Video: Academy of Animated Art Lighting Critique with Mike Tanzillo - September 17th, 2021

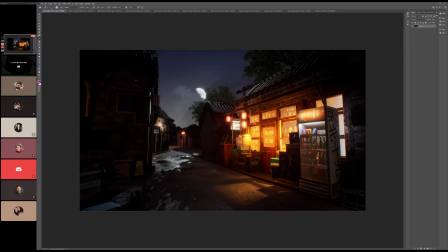432s
I would definitely love to have like the real ray trace like situation like I do in Arnold um I also figured out how to trigger um my lanterns to actually be emissive um there's still lights in front of them and that's what I do find annoying is that the light source for them
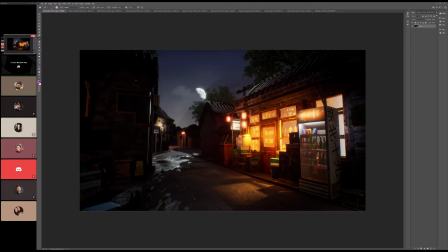450s
is actually in front of so what you're getting is you're getting a spotlight that's very close to an object it just kind of like burns and so uh so I'm kind of I'm going to look into that uh I relit the uh cooler in the front because I had I had too many
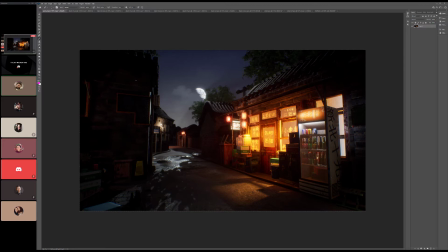470s
certain types of point lights to where what happens is when you have so many of them together they cancel each other out or like they disable shadows or something it's very weird um so instead of the point lights inside I have um I have a rectangular light in the back instead of so
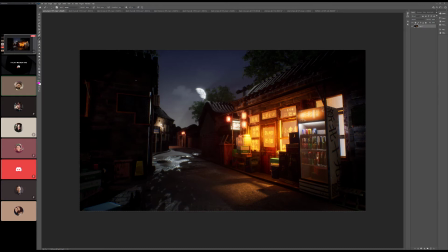490s
So it's, like, instead of point lights, it's basically an area light that's, like, illuminating outward. I cranked up the spec as far as I could on the ground to try to get some of that, like, rainy reflected that's in my source or that's in my reference. Let's see.
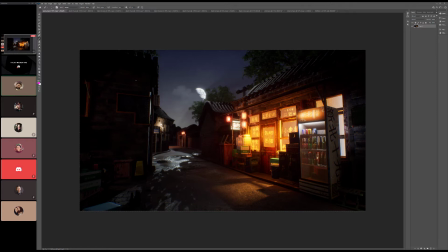509s
I increased – I changed the color of the sky to be more blue like it is in my reference. uh and i readjusted the angle of the sky no not the skylight the directional light um to get
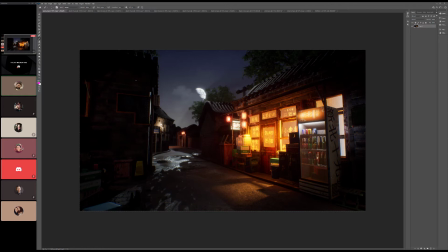525s
like longer shadows uh like you were saying like kind of just more directional from the moon so yeah the crazy thing is like all of that in arnold would have been quite a while this was maybe 30 minutes of work like wow that's great i'm not i mean
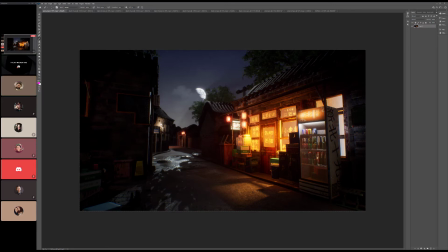540s
not to say that shorter amount of work is necessarily equal to quality or anything but like you know it's it's it's very fast to get some kind of results you know um yeah um yeah i mean i think i
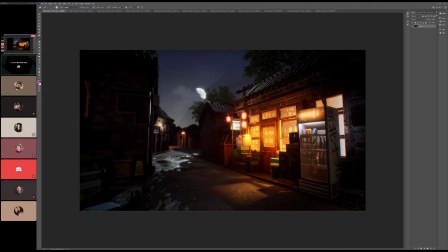555s
think the shape i think the position of the legs look a lot better um the the main visual notes that i have is like i think the moon shadows could be softer if possible i know that's a um like i think i think they should they should uh just because moonlight again read
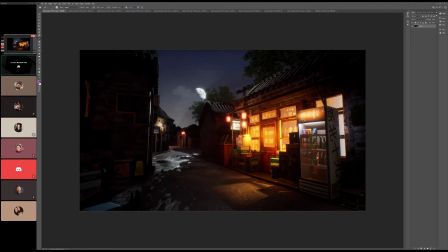570s
through flight oh sure sure sure yeah yeah um so uh this this stands out to me just because the black points are so different from what's around it and it's not reading to me that it's because there's glass in front of it
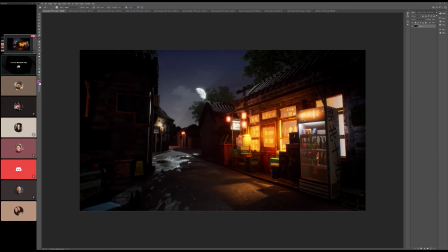583s
like it's it's almost yeah so i'm wondering if for me because you know i you see a lot of i just saw one of these yesterday like they're actually open like there actually is no glass on front of it so i would even consider possibly just removing the glass allowing the dark points
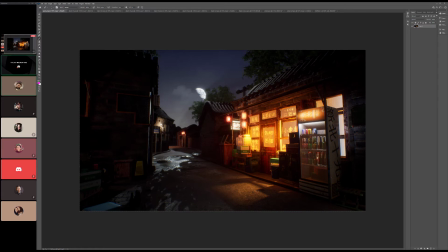600s
to fall and like allow it to be darker in there yeah that's fine i'll do i'll do anything to make that is the best note can you just delete that yeah so i think i think that because because even if you got it looking right it would still feel lifted and kind of
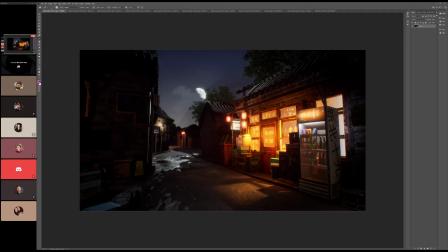615s
like aesthetically wouldn't be the best um i would love to see some more moonlight on the trees like i love what we're seeing kind along the top of this roof here it would be great if we could get a little bit of that out of the trees up there if possible okay um
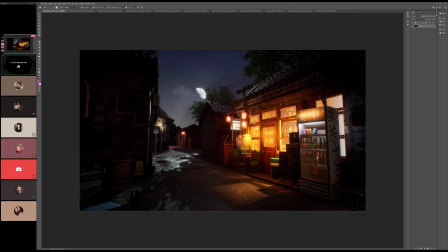629s
i love what's going on inside this um inside the shop here like this kind of gradient of colors makes it feel like there's stuff going in back there but it's frosted it's really cool um the
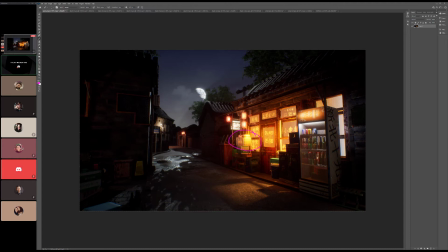645s
lanterns are looking neat something wacky going on with this guy right there it's like too blown out right yeah something like that yeah so all these lights are all these lights are adding up into that um yeah I'll for sure look into it um